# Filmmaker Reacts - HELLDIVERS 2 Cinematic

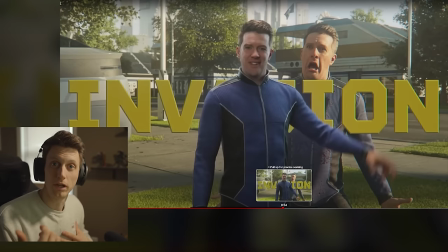[6:55]
You film with your actor on set. then you have them change into whatever costume you want you have them stand back in scene again and then you can overlay your previous image like on your monitor so i can see my actor or actress already lined up i can move them in the new
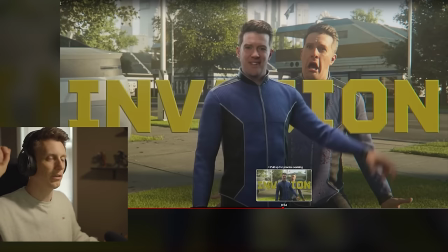[7:10]
costuming right into the right position you need them in and you're gonna say three two one action and they're already lined up and then all you have to do is a
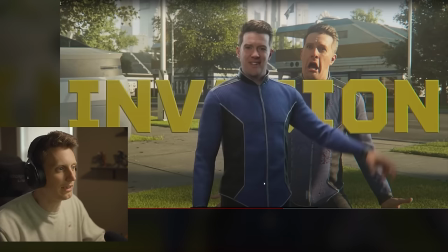[7:16]
quick jump cut obviously with this being a 3d model it doesn't really matter you line it up easily but this effect is
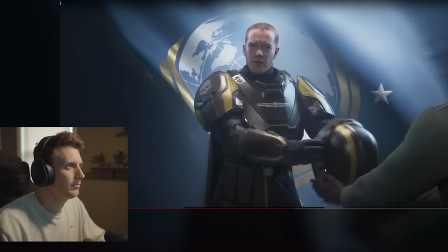[7:22]
very doable uh practically prove to yourself that you have the strength and the courage to be free
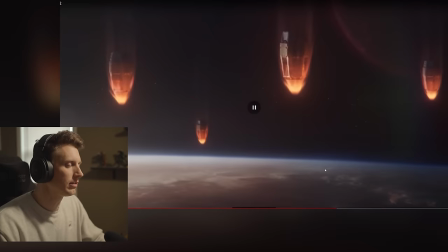[7:31]
now we're coming into the stuff okay so like this this is just like straight out of halo this is so so sick obviously halo being incredibly inspirational for any any sci-fi lover uh whether you're
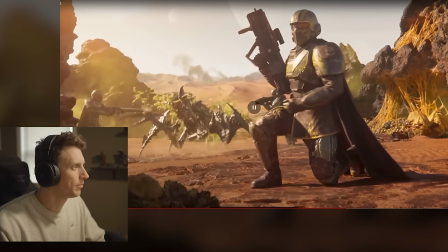[7:43]
a gamer or not there's it's halo's influences are in everything this is very cool okay so this is so cool i noticed even the first time watching there's so much happening on scene you're obviously your your focal point is on the character up front but in every single scene because it's such a
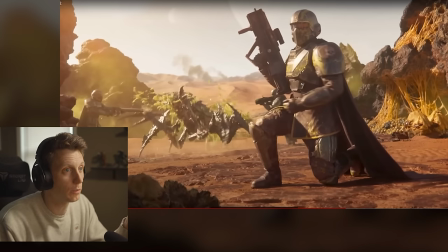[7:59]
short trailer they really are trying to capture your attention with like re-watchability there's so much going on so for instance you have this guy up front talking and doing his movement but in the background they're straight up just massacring this bug however if you look on the right hand side of the
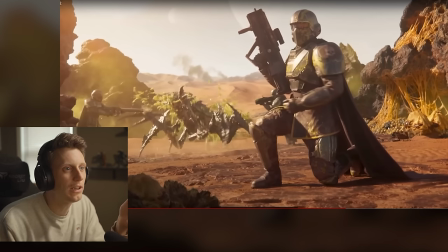[8:15]
screen it's like a whole nest here and there's so many cool details i am obsessed with like alien tendrils alien goo alien gore like that kind of stuff say whack my mic sorry sorry about that um i'm obsessed with that and so like this over here just the bright yellow tendrils of like
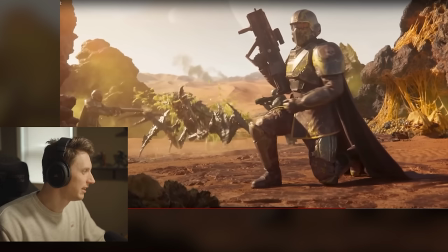[8:34]
whatever this thing is for the nest so sick like those textures it's disgusting and even with this you
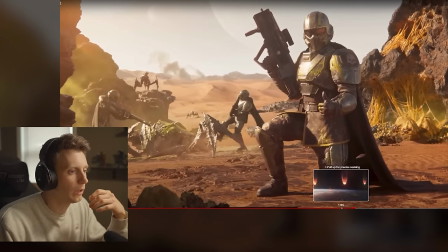[8:42]
can see then over the ridge isn't this is man this is such a cool shot it's such a quick shot but so much happens because you're first locked on him you have two guys in
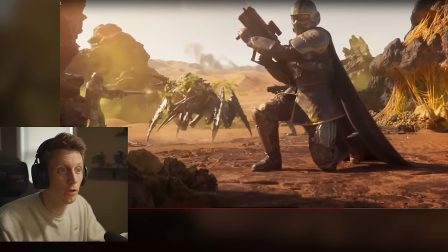[8:50]
the background shooting a creature your eyes may wander over and look at the nest but then they're also going to come back to this bug
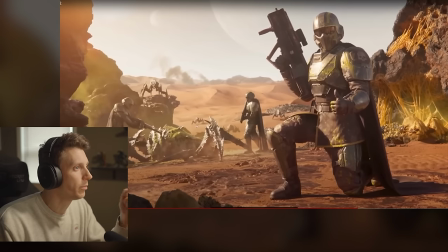[8:56]
popping up over the top and i love that oh you actually see even more bugs kind of kind of being revealed that are not there in the first
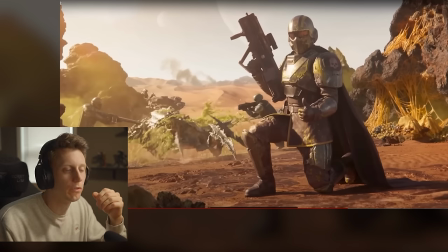[9:03]
shot so i love this idea of like things being revealed over the course of even a short shot right so the previous one when the creature was jumping out and killed the mom and the kid like it started off smaller and it grew and it gave you the sense of like oh it's getting bigger and i feel like this is the same exact tactic where even though the shot is only a
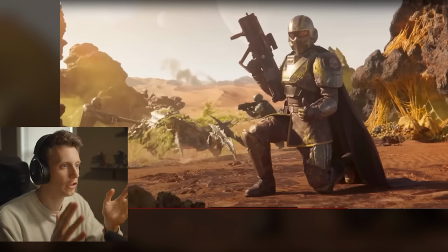[9:22]
couple seconds long it's still taking you through an entire journey right within the shot and giving you so much to look at.
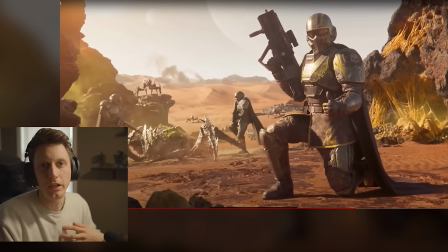[9:31]
Obsessed. I love. OK, so I love the handheld. I'm as a filmmaker, I tend to gravitate towards handheld versus using a gimbal or sticks.
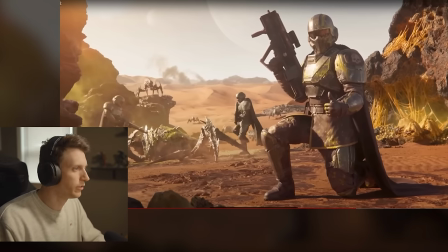[9:39]
I just I feel like you're in the action more and this just feels so good, like moving from character to character.
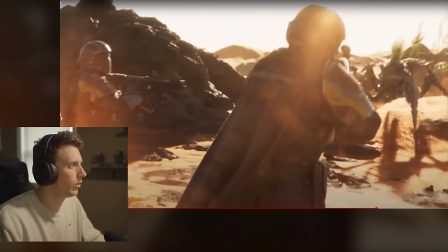[9:48]
Everything's so nicely backlit like this is such a really cool atmosphere to to to showcase this.
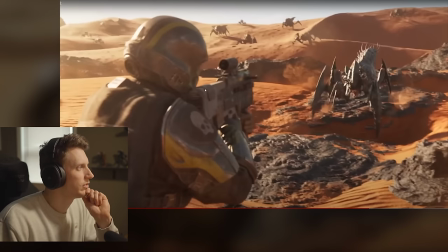[9:54]
It feels really cinematic and vibrant and big. having all these just really really nice golden hour light casting on these guys so cool
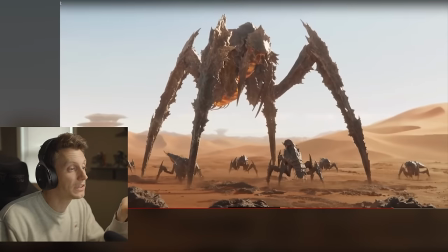[10:05]
okay this thing is sick there's so many textures sense of scale is important because we've kind of set up these smaller creatures in the previous scenes and now we have an idea of how big those are right they're a little bit taller than a person right roughly the size of like a car
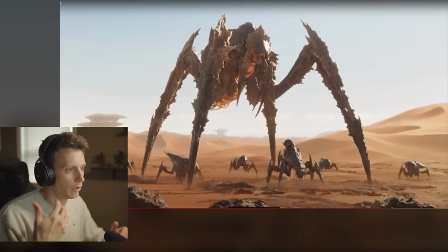[10:20]
and so when the camera whips over you are now grounded as a viewer first time viewer you already know how big this thing is if you were to show this shot first you'd be you'd be hard pressed to know how big it is right because you could wonder if the little critters um
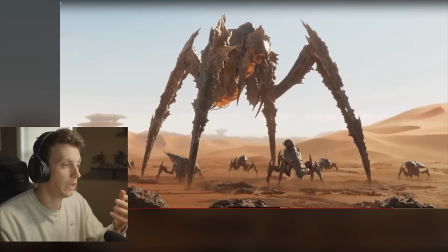[10:34]
are the size of a dog or the size of a you know a frog i mean this thing you know you don't really know so i think this is really smart they establish scale based off of a human and then as this as this trailer progresses you see bigger and bigger things with
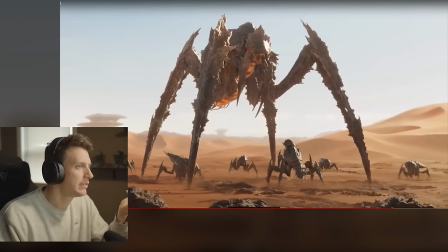[10:51]
reference to the previous creatures so this is so sick because you now know as a viewer exactly how big this thing is and how threatening it is just
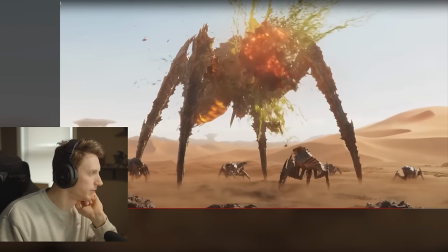[11:01]
kidding its head blew up it's not threatening at all that's such a cool shot
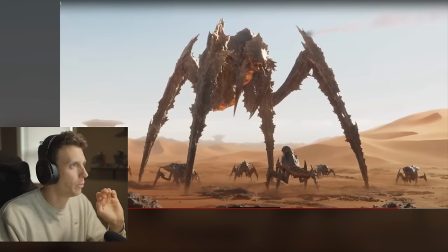[11:06]
explosions that kind of go in like a two-part yeah
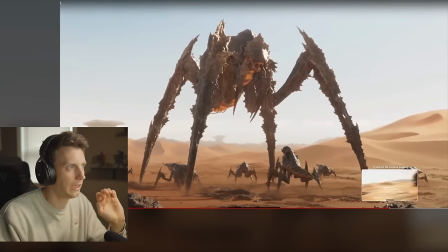[11:12]
you can even hear in the sound like this is such a cool impact you have the physical projectile going in and then like the
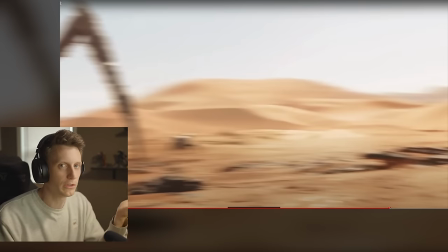[11:20]
first boom from the inside and then the skin finally actually ripping apart and going across i know it's gross but like it literally is giving you like a like it's it's subtle but it gives way more impact than just one boom and it's done it's like it's taking you through this through a journey audibly but also visually you can see you can see it come out in parts which is so sick
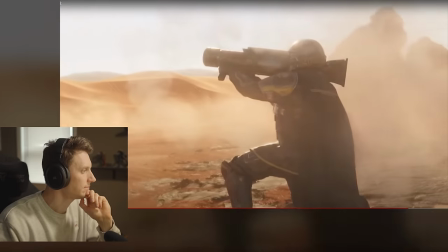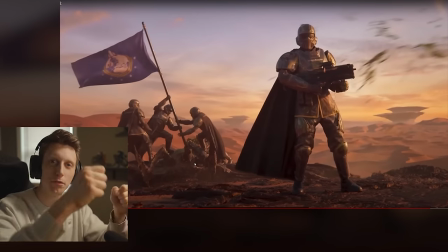[11:47]
and then of course in the background the the famous uh raising of the flag the american flag scene recreated with an alien.
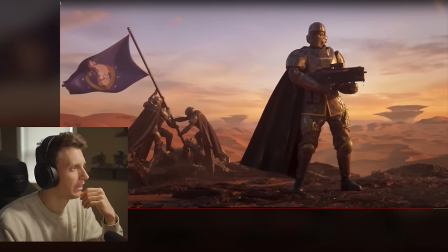[11:54]
So sick. There's just gore flying everywhere. It's a really, really cool composed shot.
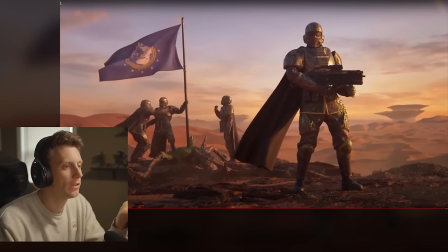[12:01]
Yeah, because once again, there's just lots going, there's so much to look at in the end of this shot.
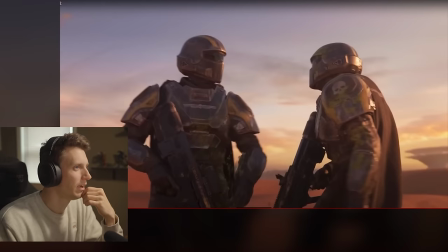[12:06]
The little high five with the gore coming off as a high five. That's sick.
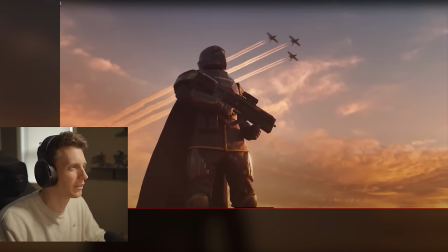[12:16]
This is like a good old classic Michael Bay, like undershot. Actually, what's missing if it was going to be a true michael bay i would have had like the camera pivot right like doing actually like dolly so it's like doing like a slow like 180 around the guy but this is really cool nice strong uh nice strong presentation with the ships coming in
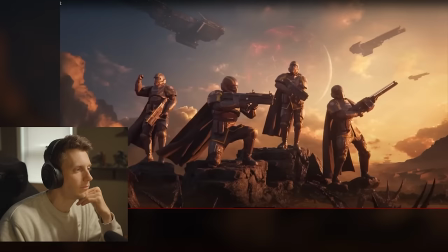[12:32]
yeah and then you got the
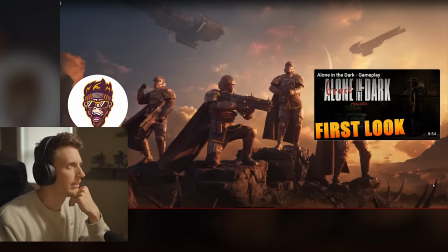[12:37]
final framing here this is this looks so good this is so cool yeah so i mean i i love i think this is such a good example of how to like do a cool trailer in a short amount of time. I'm obsessed with this idea of like not everything has to be like big and meaty and long. This is a minute and a half and it takes you on a journey of trying to figure out exactly the tone of it. So, and then they kind of hit you with a few different tones, which I think is really cool. I think secondly, the action was really, really smart where they really,
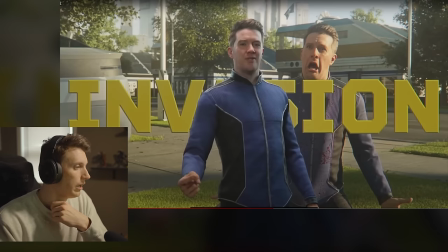[13:11]
I thought they did a really good job of showcasing just a lot of detail in every single shot
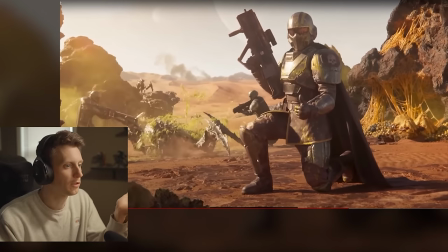[13:17]
which is really cool always something to look at even like this one is probably my favorite shot because there's just the most going
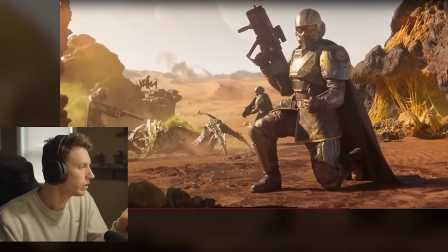[13:23]
on here and and it constantly reveals information even though such a short shot it's like three seconds long and there's so much to look at really really cool
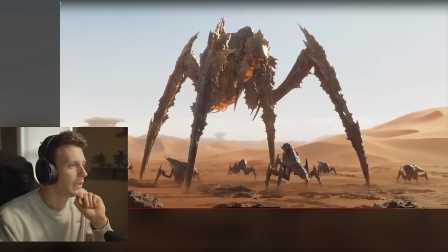[13:32]
yeah i feel like this really um rewards you for re-watching a lot of this is such a good example of like somebody with a
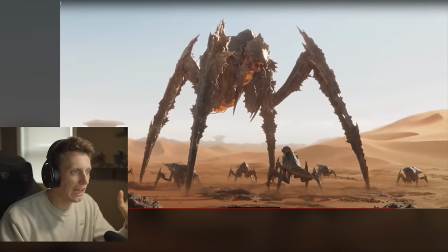[13:40]
really good filmmaking I made this. There was a story to be told and there's a lot of really well executed moments in this and it's not just like cool graphics for the sake of cool graphics it's like super intentional and yeah this slaps absolutely slaps I'm I'm I'm inspired personally inspired because I love sci-fi stuff I love
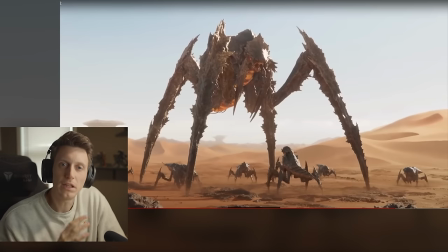[14:00]
alien stuff and I sometimes I tend to go towards more of like the serious route but I love that this has a little bit of humor and I'm obviously influenced by like a Starship Troopers movie, but they're still doing their own thing with it. And I think that's amazing.